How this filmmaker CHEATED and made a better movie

Wasn't in the original text, wasn't in the original story, isn't in any of the other adaptations, but so what?
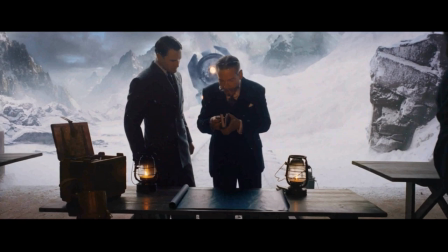This is Branagh's movie, and in Branagh's movie, there's a tunnel. Now we have a much wider, darker, more dramatic space in which our characters can move around, but also make our movie more visually interesting but he's not building this much more interesting set piece just to shoot this
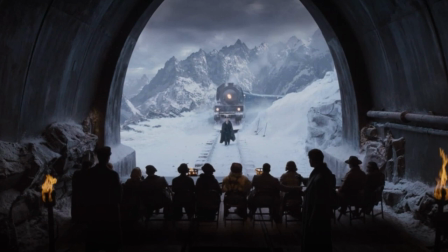one scene in actually it's going to be used for that finale in which we can sit down all of our suspects in a line in a very last supper-esque type visual but
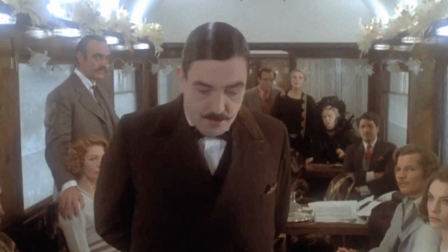it also provides us with a new visual dynamic whereas before Poirot was in the center of the carriage talking to all the suspects.
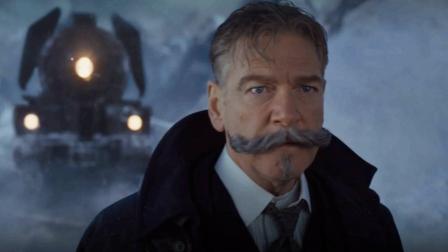Now Poirot stands between the train and the tunnel out in the cold whilst all his
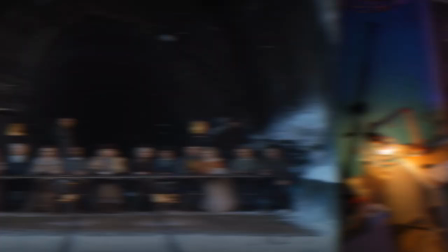suspects are hunkered down around the table all joined by the suspicion of guilt. It's a great setup and it really does introduce something more visually interesting to a well-worn story but it's not the only example of how Branagh has made this story more visually interesting.
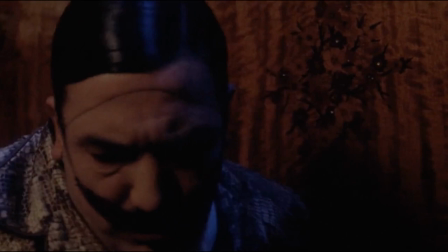In the original text, as well as those other adaptations, Poirot awakes from sleep to find the train snowed under. So as an audience we never actually get to see the train coming to a stop. At least not in any sense that would be visually interesting.
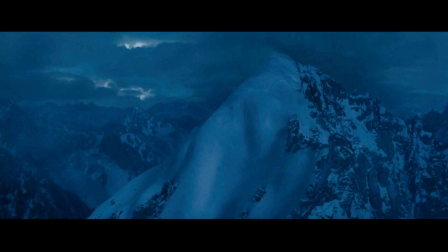Branagh's version manages to crank up the visual drama in this moment to the max.
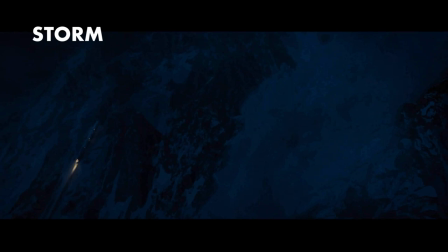As the train travels through the mountains under a thunderstorm, lightning strikes a mountain peak and creates an avalanche.
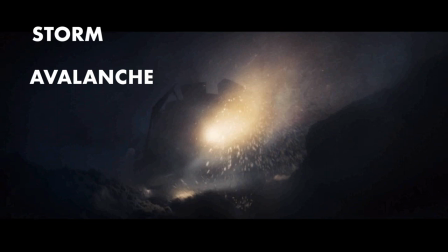That avalanche hurtles towards the train tracks, forcing the train to stop,
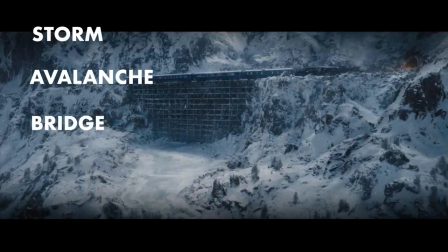with most of the carriages coming to a halt precariously on a bridge suspended hundreds of feet above a snowy ravine. That's triple suspense points.
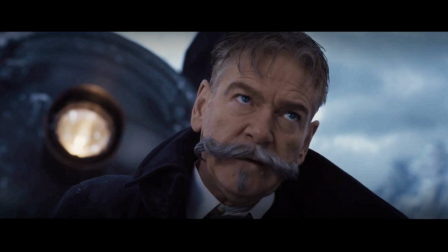Now whether you enjoy this version of Murder on the Orient Express and that moustache more than its predecessors,
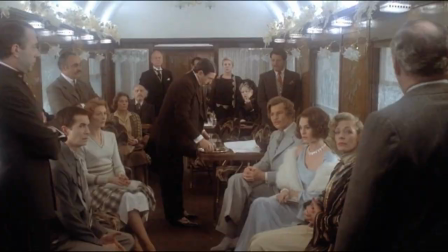It's hard to argue that when faced with a bunch of ideas that feel constrictive to how you both want to shoot your movie and build drama and tension within it that just exploring how you
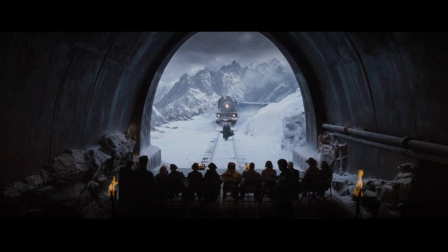might be able to cheat some of those obstacles can often open up new and more interesting approaches that ultimately mean you're going to make a better movie. It certainly did. The Hercule Poirot. No, sorry, I'm terrible at that. How do you do it, David?
And then you put in a little Belgian, a little French, and there you are, you have Hercule Poirot.
But making a more visually appealing movie isn't always just about rewriting the script. It's also about having a really good knowledge of the basics when it comes to the rules of composition. And if you click on this video right here, it's going to tell you all about one of those rules. I'll see you there.